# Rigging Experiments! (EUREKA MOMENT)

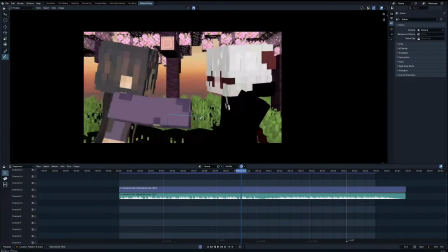And also, here, look here. She's already punched. You're just now starting to block the shot. It should be, you know, you get me? If you're gonna rewind time, I would rewind until she's here, still getting ready to punch.
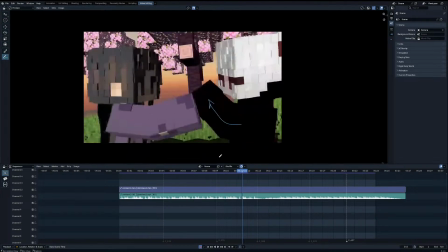And because then that would give you enough time to block it, right? Because right now she's already punched, and then you're just like, I don't know, you stop time and try to block the shot.
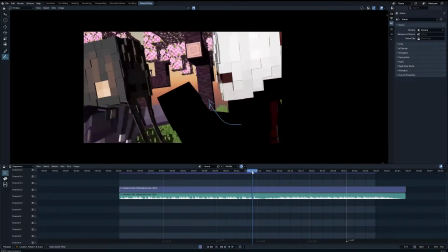Anyway, that's an issue.
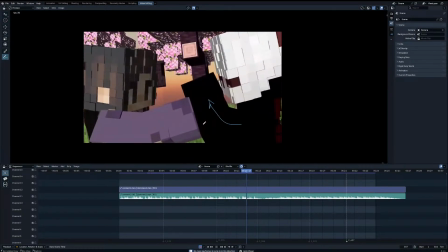I would also add a little bit of, I wouldn't say wobble, but like, you know, movement here and then back. So yeah, it is wobble, just to show the power of the punch, maybe. And this is fine, this is great.
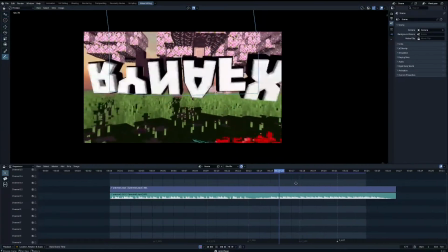We grab her. That's nice. And then, you know, typical intro stuff.
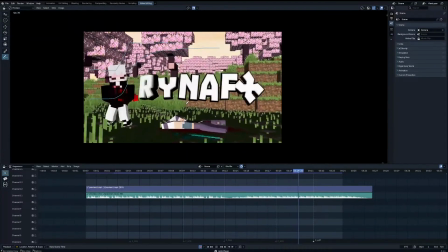I don't do intros anymore, so
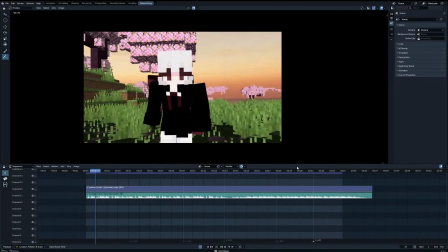don't know much about the text, but yeah, that's what I would say.
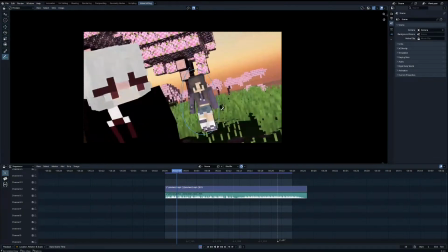So again, this girl and her positioning needs to be changed so that her run cycle is good, and then her reach makes sense.
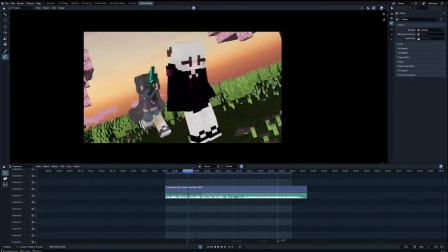Also here, make sure you do it realistically. So try this yourself and see how you would attack someone.
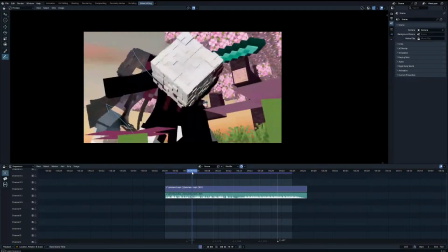This is fine. This is fine.
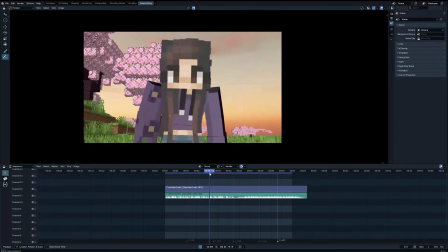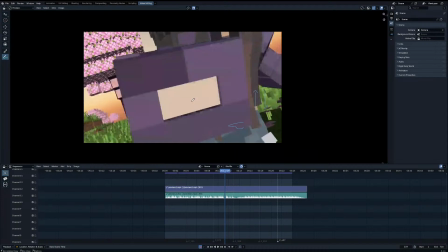here, or again, when you punch, you should have cut instantly here, because now you have an extra frame where she's like just like floating in the air.
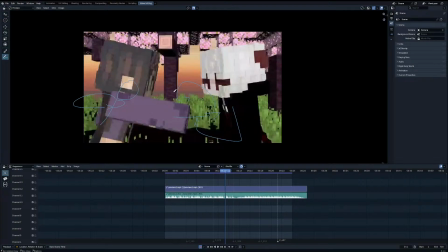And each frame matters, right? You always want to make sure that you do touch every single frame of your animation. And then again here, you know, her arm's already out, nothing is happening, and you're like, oh,
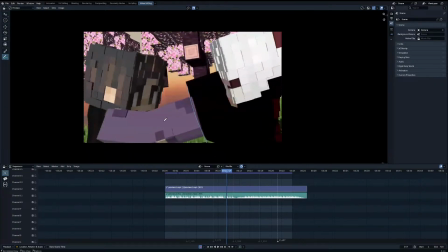let me just go and block the punch when her hand isn't moving, so you're not like, that makes no sense.
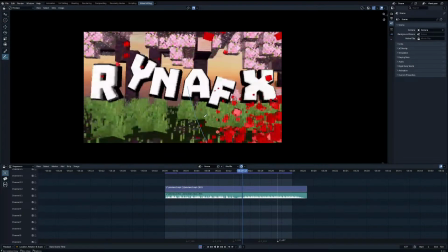And then the rest is fine. So yeah. The pose for that part of the punch turned out really bad too, it needs improvement.
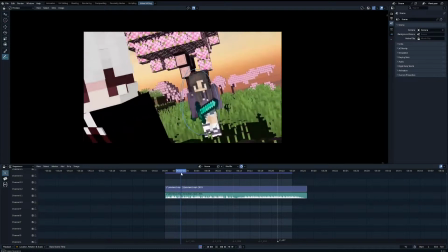Yeah. Overall, the animation is great. It's just a few of these things felt like, specifically, I guess, the fight stuff,
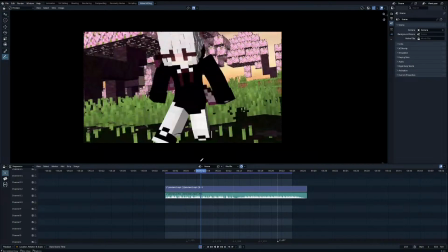you don't have the experience with posing yourself. So I would recommend, if you have a mirror, big mirror, whenever you're making things you've never made before, always do it in real life first.
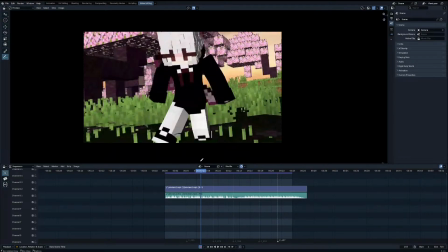It helps a lot. Right? Make sure you're not wearing any baggy clothes so you can see how exactly your muscles are, even if you don't have muscles, I don't really care. You just need to see how your body twists and turns when you're doing actions, right?
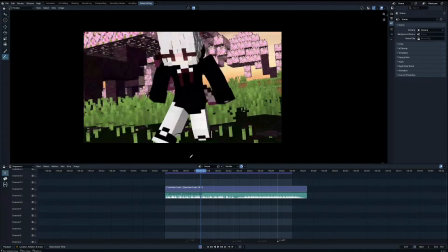Sometimes if you have baggy clothes, it kind of obscures the silhouette, but the silhouette is really what you need. You need to know how the overall shape looks when you're doing these kind of things.
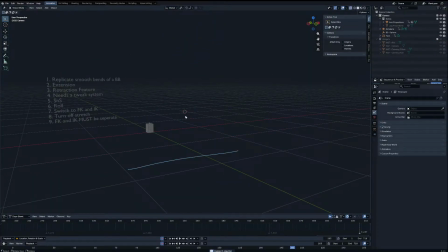Anyway, thank you for the animations you sent. We are now gonna go back to rigging.
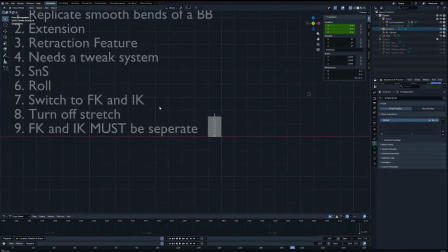So today this is a continuation from yesterday, and I've added a few more things that I need in this rig.
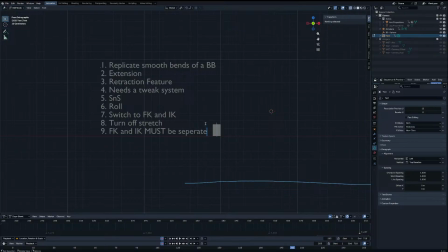And I've had a Eureka moment, and I kind of know what I'm trying to do here, right? So again, first thing I want is to replicate the smooth bends of a bendy bone. So basically the bend of this rig must be smooth and must look good.
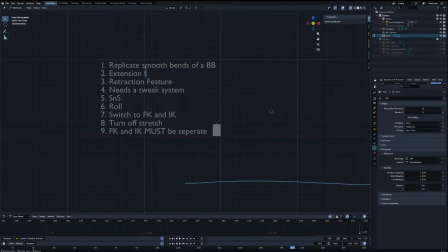It must not be bumpy. 2, I need an extension feature. 3, I need a retraction feature. 4, I need a tweak system. I need squash and stretch. I need a roll system. I need to be able to switch between FK and IK.
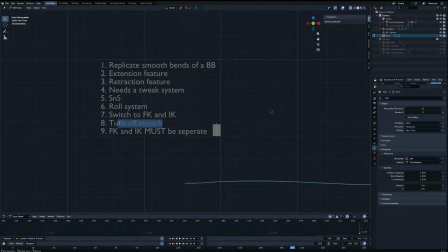Both of them will be smooth. I need to turn off stretch if I want to, and FK and IK must be separate. These are the things I need in this rig. Currently, what I have is I have replicate bendy bones, smooth bend for the bendy bone.
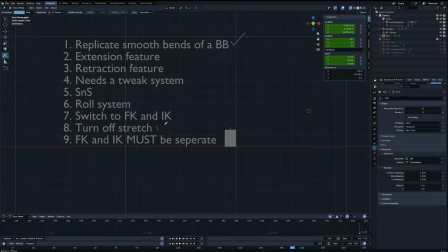I have turn off stretch, but that's all I have. I do not have an extension feature. I don't have a retraction feature. I don't have any of this. SNS will come later at the very end.
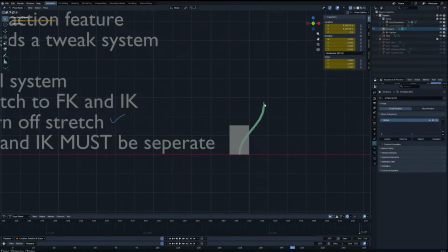So currently, I'll just quickly show so here's the rig, it moves, and currently it's stretching to the bone. I have a feature where I can turn off the stretch and it becomes like this. Right.
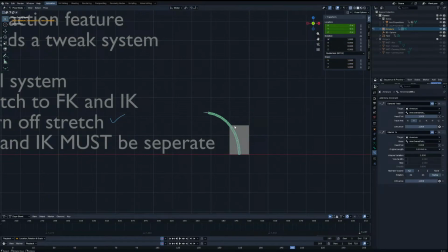Preferably, I would like for it to follow this, but I don't think it's possible.
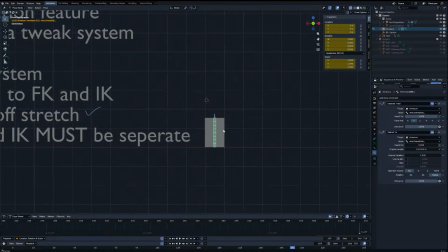Unless here is a possible solution for that, actually. I go here.